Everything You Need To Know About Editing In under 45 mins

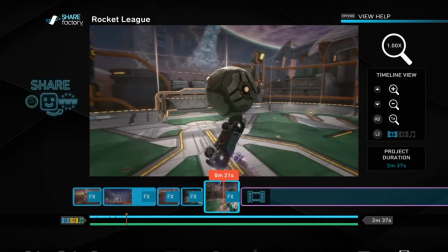20:41 Alright, so I'm just gonna play it from this clip. And if you want to, on the whenever she hits that high note,
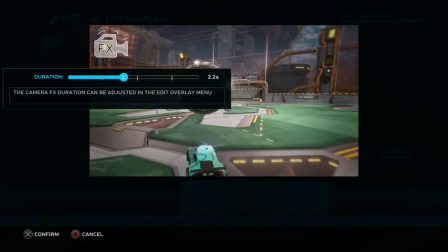20:50 you could do Quake, but Quake is super powerful. And she said 3 for like 1.5 seconds.
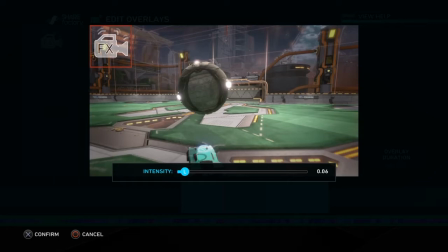20:57 I'm not gonna time it like I would in a regular montage. It's super powerful, so you want to tone it down to like a 0.1.
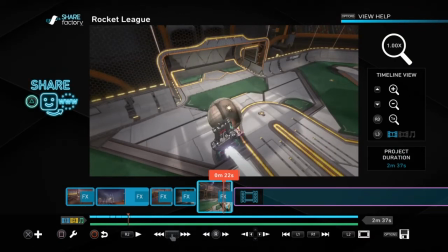21:04 You see, it like goes along with the song, and it's all about like if you have a good song and you base it around your montage, it makes it like 10 times better.
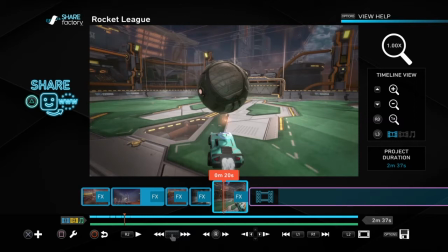21:12 Alright, so now we're gonna go into a different replay of an actual montage I made, and we're gonna see all the tricks I used.
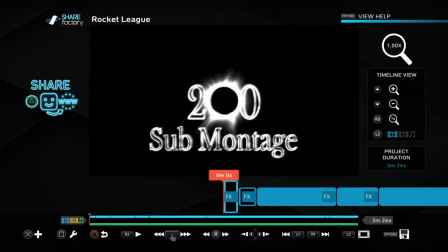21:22 Alright. So we got the new montage, my 200 sub montage. And I always liked the idea of an intro where your name is in the front of the car. So I tried to do that, but the thing is, like, whenever you have to line up stuff in SHAREfactory with
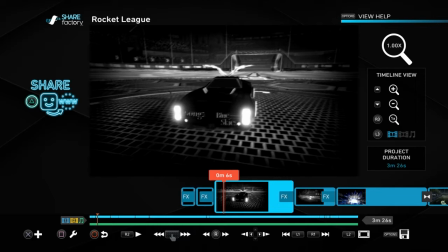21:42 just words, it doesn't really work unless you take every single letter and align it perfectly with the background thing that you're trying to line it up with. So you see how it says my name right there, Majors 37?
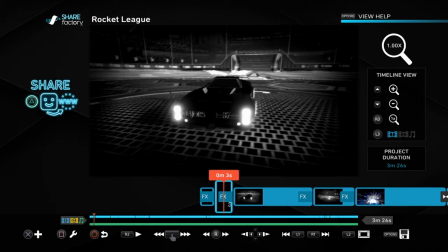21:56 It doesn't show it in this replay, but because I exported it to gallery, so it won't show it.
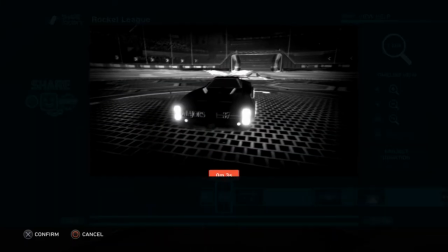22:04 But I took all the overlays, right? I took every single one, text.
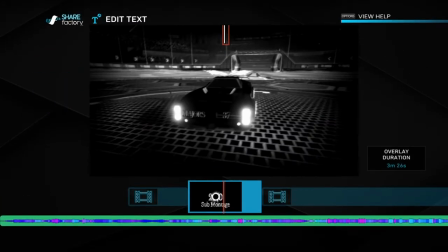22:10 I did this text right here, because it's like the cleanest one. And I made it an M for majors, right?
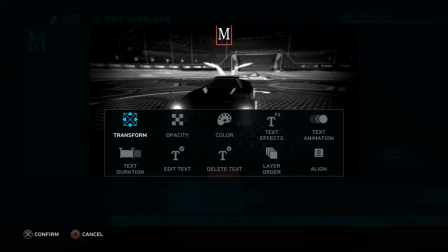22:19 And then you transform, and I actually shrunk it down.
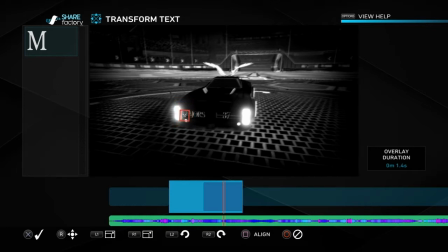22:25 Oops, that's making big. You had to shrink it down, bring it back to like the size you wanted. And you can move around with the D-pad on this. It makes it a little bit easier. And then I aligned it with the car.
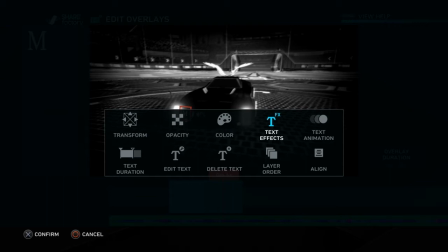22:38 So then once I aligned it with the car, I realized, well, this doesn't match the car. It sort of looks unrealistic to have a super white M on that car.
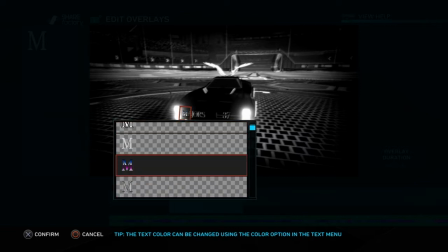22:46 It doesn't look like it'd be there. So you have to go to text effects. And I chose this one.
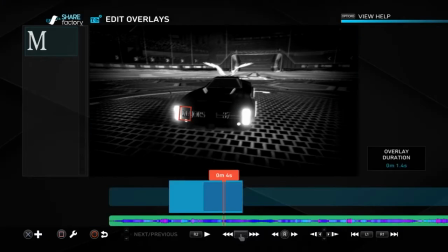22:52 And you see how it looks different than all the, it looks sort of different than all the other letters.
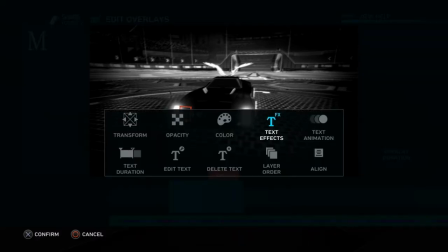22:58 That's because I added a filter over it beforehand. So I'm just going to delete this text.
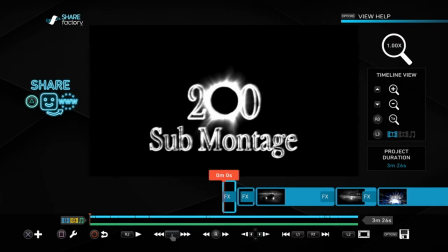23:05 This is also a really nice filter to use. I have it right here. It's called Wind.
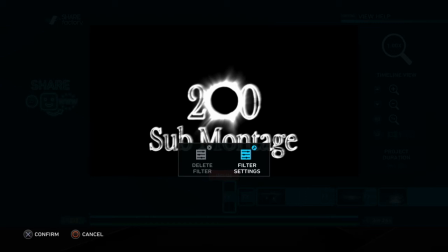23:11 Oh, 1 second. Edit filter. Filter settings. Okay, it doesn't tell you.
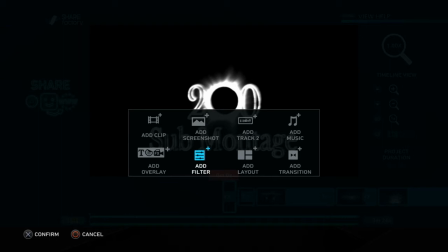23:15 Oh yeah, it's called Wind Speed or something like that. So I'll just add the filter to show you guys.
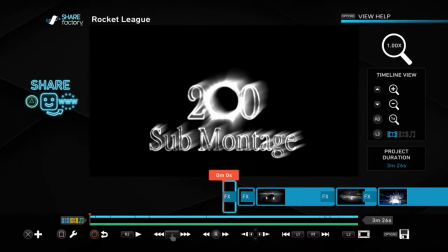23:22 It's this one. It's called Wind, but it's toned down super like far down,
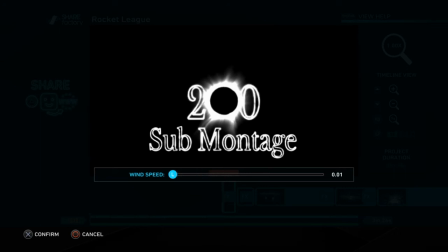23:27 so that it just makes the words look like they're like, I don't know,
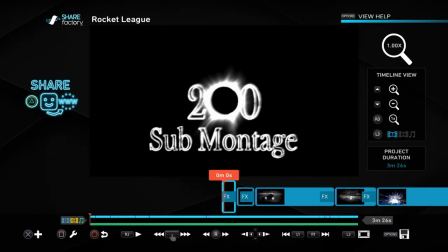23:34 like blowing in the wind, I guess. So you confirm that, and then it sort of looks like that.
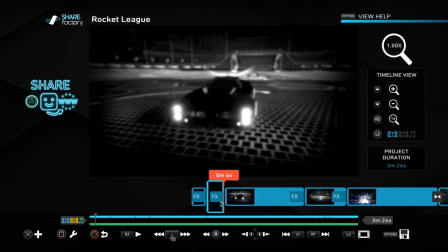23:39 It makes it look a little bit more epic, and then it shows my name. And then right here, I used this transition.
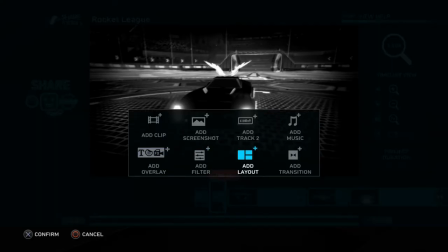23:46 You go to add transition,
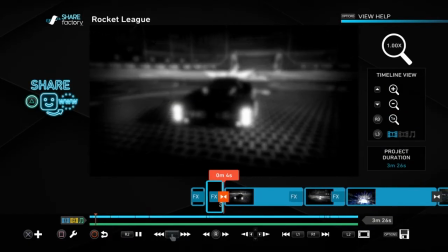23:52 dissolves, use the blur fade, because it blurs everything, and then it appears within new words, so that you don't have to like change them and make it really like a sharp transition. Yeah.
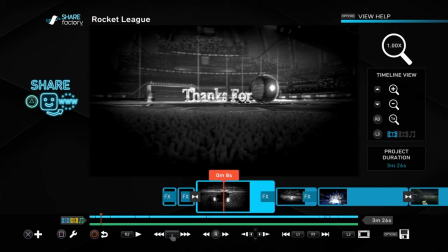24:11 Alright, and right here, I didn't, before I even put in the thanks for words right there, I had to go all the way up here, right here, and look where the white stream was, so I knew where I would have to cut off the words.
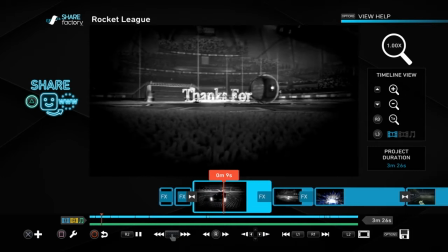24:26 So look, thanks for, and immediately when my car passes it, the thanks for is gone.
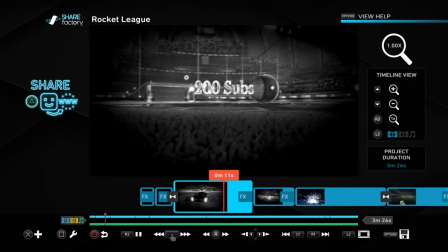24:33 And since it was so fast, people don't really realize it. And then the 200 subs appears right after the
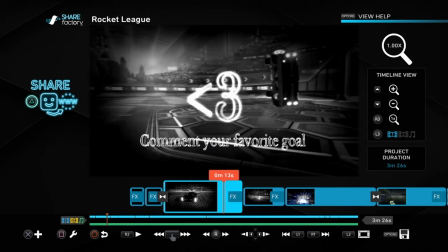24:42 whatchamacallit.